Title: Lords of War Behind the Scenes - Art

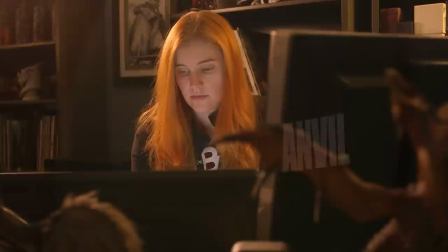My name is Laurel Deva Austin and I am a senior illustrator in the Anvil.
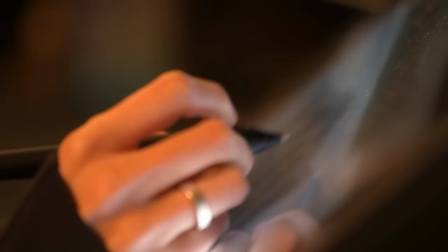I've been painting since I was very, very young and early on, you know, you have the paper and crayons and all that stuff,
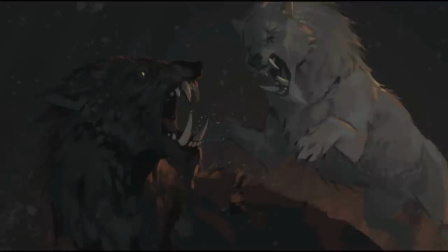but I got my first copy of Adobe Photoshop when I was about 12 years old and a little cheap tablet that I could paint on.
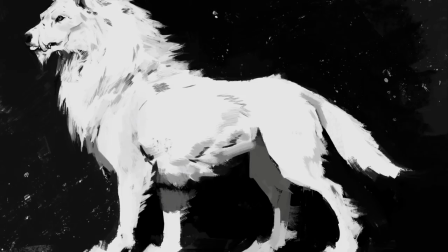So I've been doing both digital and traditional artwork for a very long time.
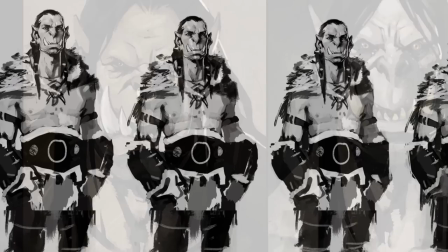When creating paintings for this project, It's a bit of a unique challenge compared to the other stuff I've done in the past,
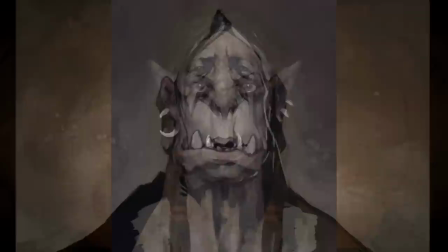which has been creating single images for single purposes and trying to tell a large story within one image.
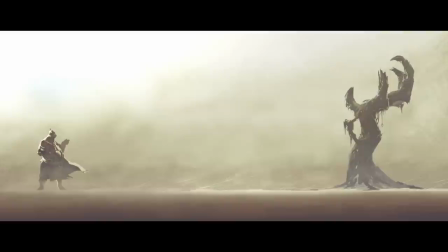This project is more about telling small stories in single images and then building them all up into a sequence.
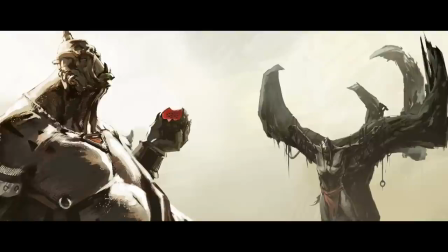It's very important that each individual painting I do tells its own individual little story.
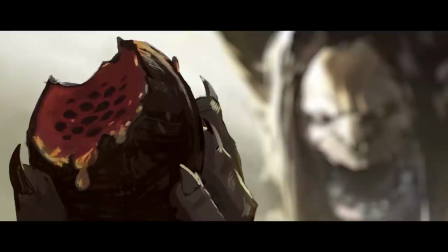If one moment doesn't work, then the entire story can fall apart.
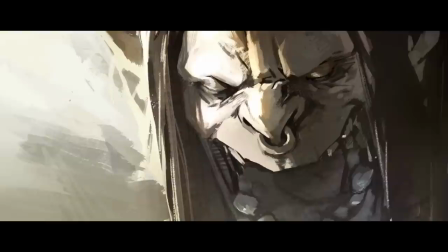I admire your spirit, but I will break it.
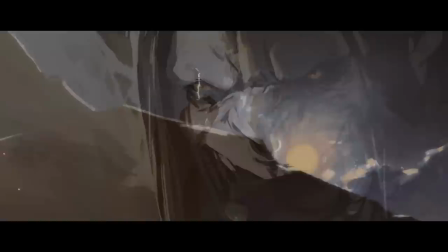The trick with this project was finding a hybrid between illustration and animation.
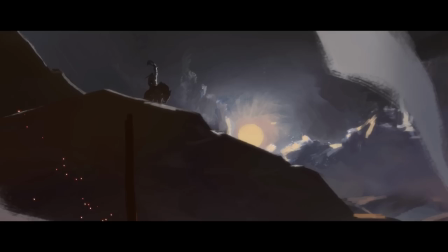It's never going to be fully animated, and it's not still images.
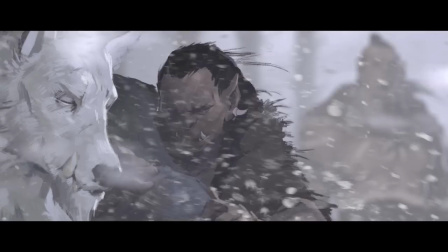The trick is to be very selective about what you choose to move and what you don't, so that people are expecting something closer to a still image, so that if it moves a little bit, it feels really special.
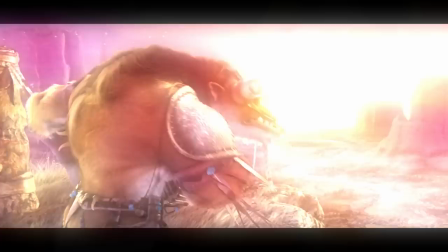Warcraft has always really been about sort of big, epic,
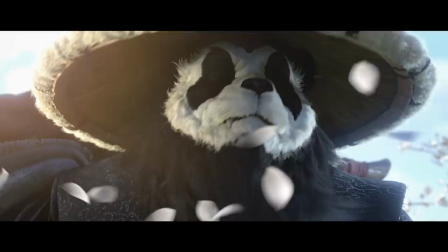bulky shapes and big, splashy color and all sorts of, just everything is over the top, which is definitely no exception in this project,
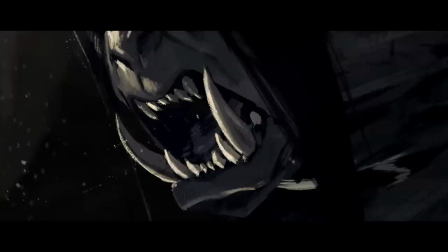but we wanted to really go a lot darker and grittier to really sell how much of a difficult place Draenor
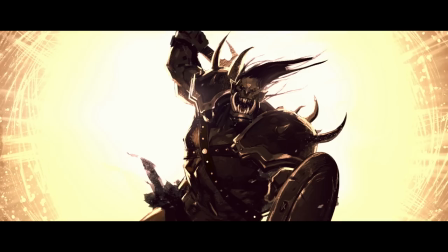is to be. So when we were doing this, we wanted to really push the anatomy of the characters into a a more realistic space than they normally are seen.
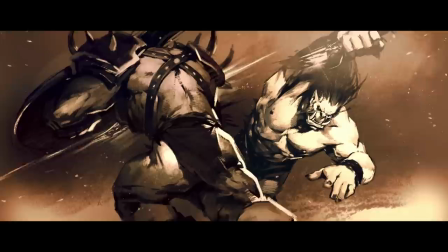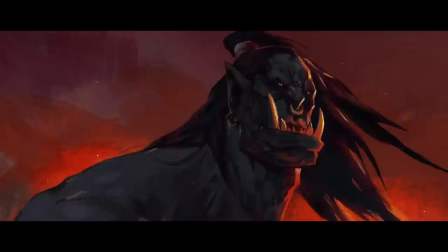When we were doing the Hellscream episode, it was a really steep learning curve when we first set out to do it, because it was on that episode that I was really sort of figuring out how to draw these orcs for this project.
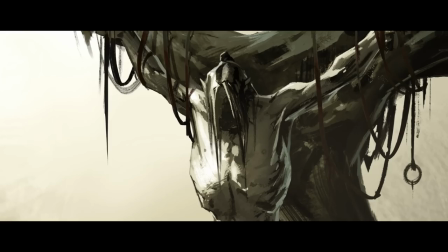What does an emaciated orc look like? They're sort of human-shaped, but not exactly.
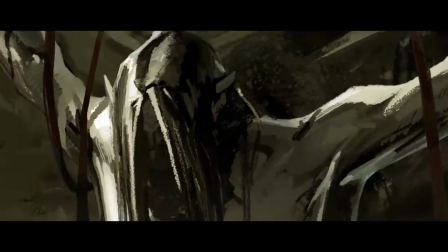They're these big, enormous, bulky guys, and when they're reduced down to this totally skinny, practically dying state, what does that look like in an orc? We ended up making the choice to keep the ribcage really big, like it's a big, hulking guy in there, but he's just wasted away.
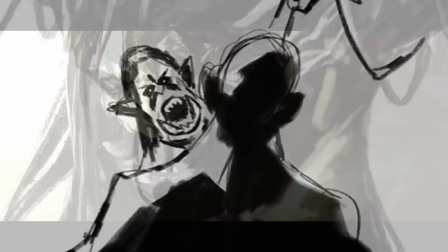So his bones are really large, but he himself is no longer.
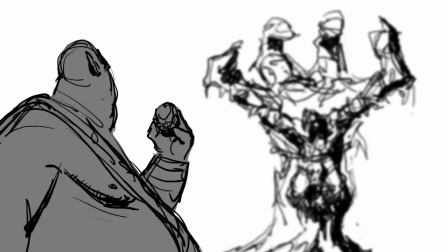When I'm handed a shot by the director, it's usually gone through both the storyboard artist and the director,
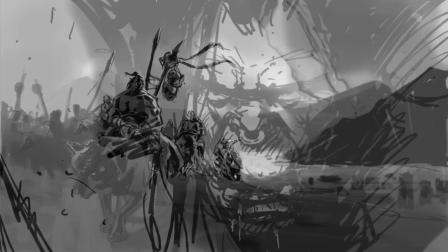and they've set out pretty much exactly what needs to happen in any given shot and what the basic composition of the shot is.
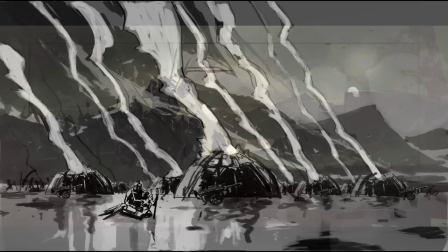When I get it, what I have to do is to translate our sort of final character designs into
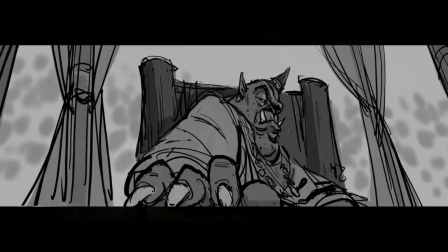the shot along with the environments and the lighting and the mood and really,
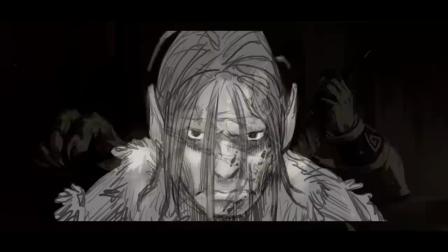really kind of clinch the acting and the motion and whatever the characters are doing or feeling in that moment.
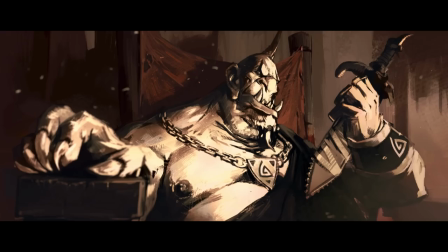My favorite shot from Kargath is the one where he's just been thrown the sword by the ogre,
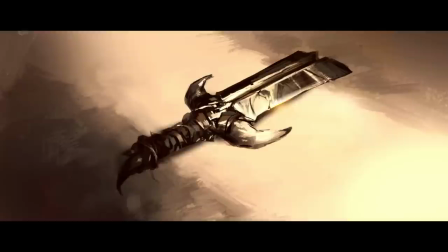and he knows this sword is, it's a piece of crap sword. The ogre wants him to die, and Kargath absolutely hates this ogre,
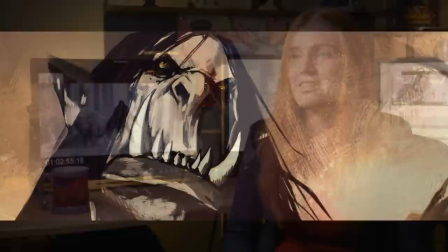and trying just to communicate that sort of like vile hatred in one gaze is a really fun thing to do.
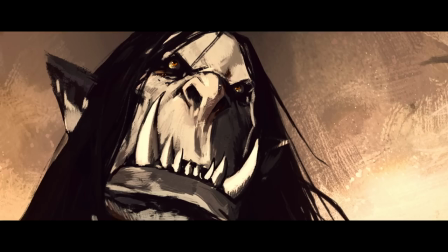Hopefully it just punctuates that moment and exactly what Kargath is thinking in that moment.
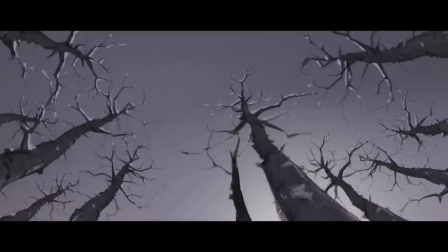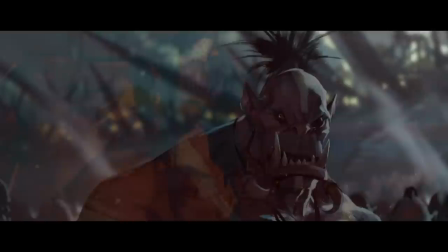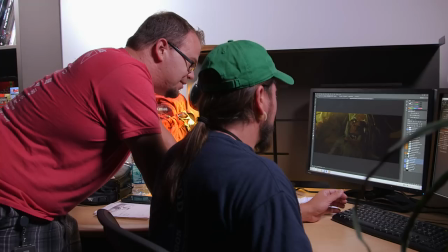We're still right in the middle of this project so I'm just looking forward to what the Motion Story guys do with the paintings.